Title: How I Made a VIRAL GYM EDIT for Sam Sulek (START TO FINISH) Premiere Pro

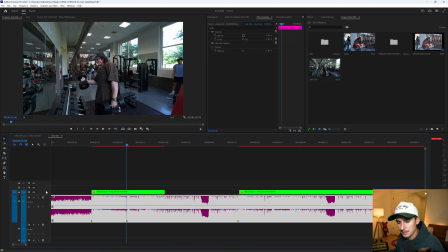255s
So I'm gonna make a marker and that's where I want our clip to transition. Now let's go ahead and take that slow motion and speed ramp.
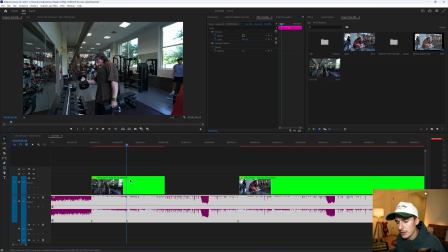261s
So the easiest way in Premiere Pro is to actually take your video track layer, make it just a little bit taller so you can see your image in here, and then go up to this FX box and right click,
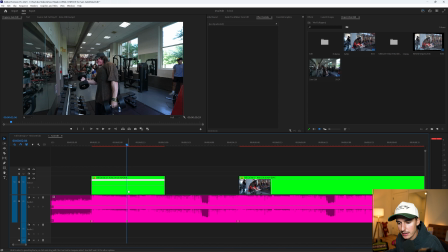269s
go to time remapping and click speed. Now this bar here is the speed of your video clip. So if you drag it up, it's gonna go faster. If you drag it down, it's gonna go slower. So I wanna find the peak of the bicep curl. So we might have to extend our clip out a little bit and just find that right about there.
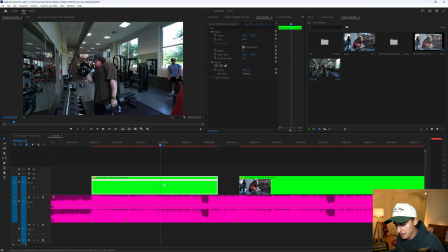285s
It doesn't have to be like the exact peak, maybe a little bit before it. It's really good to speed ramp your clip to action. So if it's like on a bench press, either going down or going up, like speed ramping that process will make it look a lot better rather than starting it midway through a rep. So press P on your keyboard and it's gonna open up this pen tool, and then you can go ahead and click right where your playhead is and it's gonna make this point.
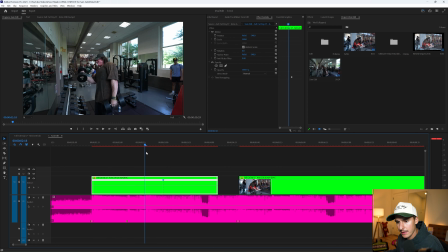304s
Now we want everything on this left-hand side to happen a lot faster. So I want it to look like Sam is curling really fast. So let's go ahead and click and drag this up.
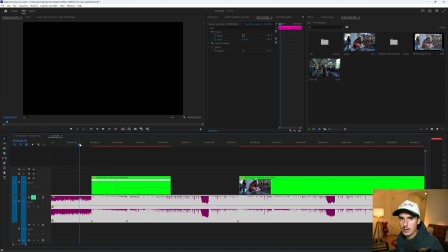312s
Let's try out 300 at first and see what that looks like. I'm just gonna go ahead and mute the song so you guys don't have to listen to it over and over again, but it is a lot faster already.
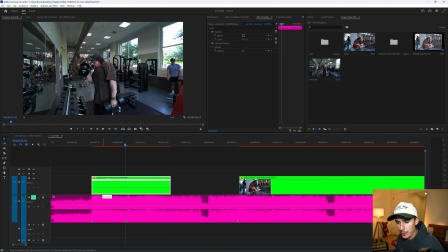319s
I think I'm gonna bring it up to around 350, just a little bit faster. This is all personal preference and it's gonna depend on your footage and everything, but I think for us, 350 looks a lot better. And now it looks a little robotic because it goes right from fast to slow. If you actually click on this dot here and click and drag it to the left, it's gonna have this nice ramp.
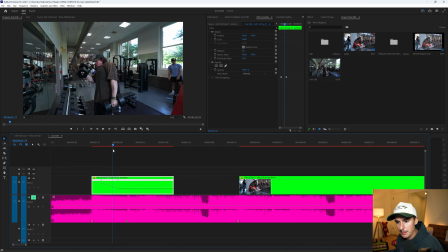337s
And now when you play it, it's gonna go from 350 back down to our 80% speed. If you wanna make it even a little smoother, you can click on this dot again and just kind of make it a little bit more of like a gradual, almost S kind of curve.
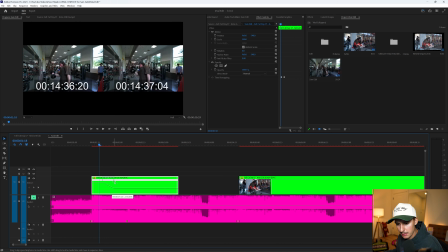348s
So just play around with these points. You can extend them, make them shorter, longer, however you want to get it to the look that you want.
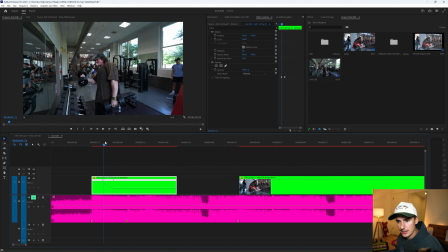354s
But I think that's starting to look a lot better here. It's fast and then it slows down. And right here, we want it to transition. We kind of want it to speed up again, kind of making like a fast, slow, fast, almost like a wave. So let's go ahead and add another point, just how we did before. And now instead of the left-hand side, let's bring up the right-hand side. And we'll do that same 350. And then let's drag this out, make that little S curve.
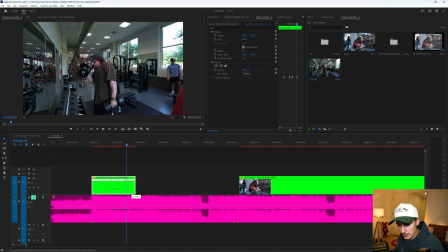373s
Remember, the second marker down here is where the clip is gonna cut. I'm gonna drag this so a lot of the fast speed happens before that. So dragging it more this way will help out a lot. And I think I'm gonna actually bring this up a little bit more because I want more to happen before it cuts.
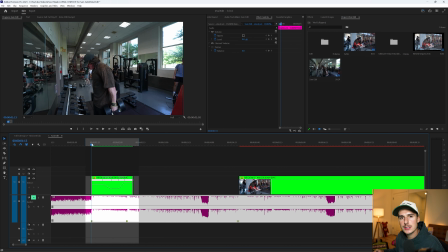387s
So you can see it's kind of cutting on the movement down, which is perfect. So now there's a lot more emphasis on that one curl, making it look a little bit more intense. Looks like he's struggling. There's gonna be a lot more energy to it because it's now matching the flow of the song as well. There's a bunch of different reasons that speed ramping helps out a lot. So now when we play that, that's looking really good.
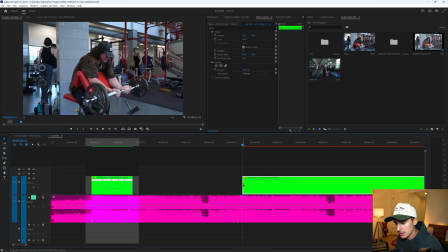405s
Now let's go ahead and do the same thing for our second clip. So I wanna start the clip right where he's like kind of at the bass, kind of moving up. Go ahead and cut it and line it up with our keyframe. Right click on the FX box and go to time remapping speed. Now let's go ahead and find the apex of that bicep curl right there.
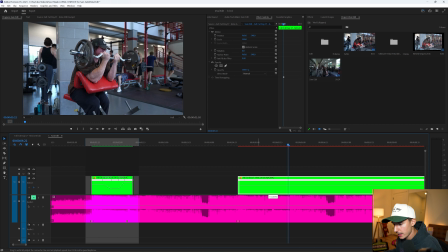420s
Press P on our keyboard, make that point, and let's go ahead and drag that up to a roughly around 350.
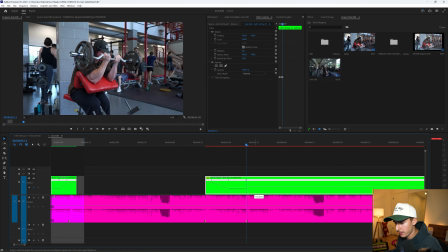425s
Now let's go ahead and make a point and then do that same thing. Bring up the right-hand side and then drag it out this way.
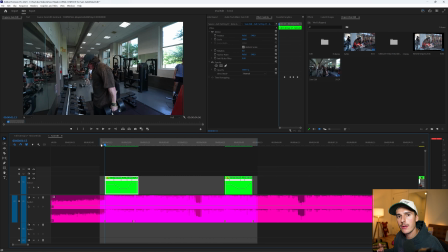431s
And let's make it a little faster again, maybe 450. So now let's play our edit. There's gonna be a gap in the middle, but we can see kind of how our clips look. Perfect, I like this a lot. So now let's add some zooms and some shakes before we add our paper effects.
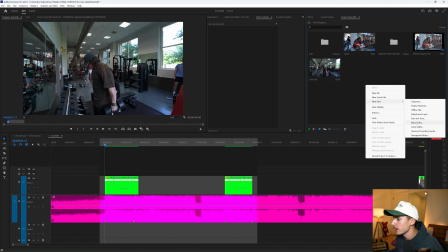448s
So in our project section, go to right click, create a new adjustment layer, and let's drag that above our first clip.
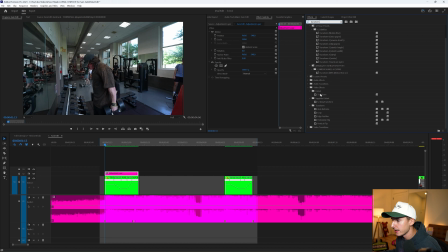454s
And then under the effects tab, let's drag on our transform effect onto that adjustment layer. Go ahead and uncheck the use composition shutter and change that shutter angle to around 180. So now when you keyframe the scale and position, it's actually gonna have motion blur versus when you do it normally through the motion effect itself, it doesn't have motion blur and it loses a lot of energy.
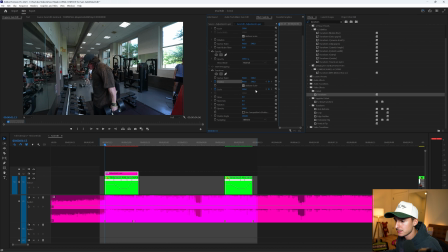472s
So using the transform effect is huge for gym edits. So I'm gonna go ahead and keyframe just the scale on this adjustment layer. And then let's go ahead and find where the slow motion kind of starts taking place. So roughly around the bottom of this graph here. It's not the exact bottom, but I think it looks good around this area. Let's go ahead and just scale in.
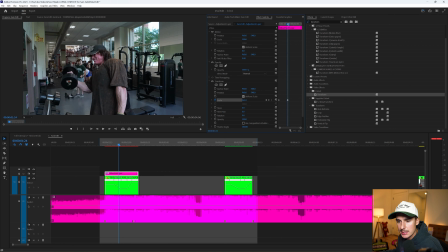488s
It's gonna be all dependent on your clip, but for us, I think around 160 is looking good.
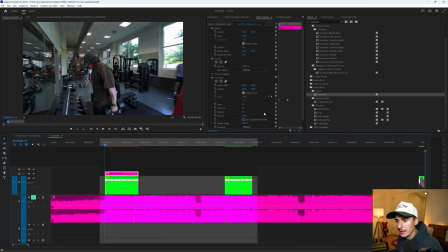493s
So now if we play that, there's a nice crash zoom like this. I think I actually want the intensity of the motion blur to be a little bit more, so we can just bring up the shutter angle to whatever you want.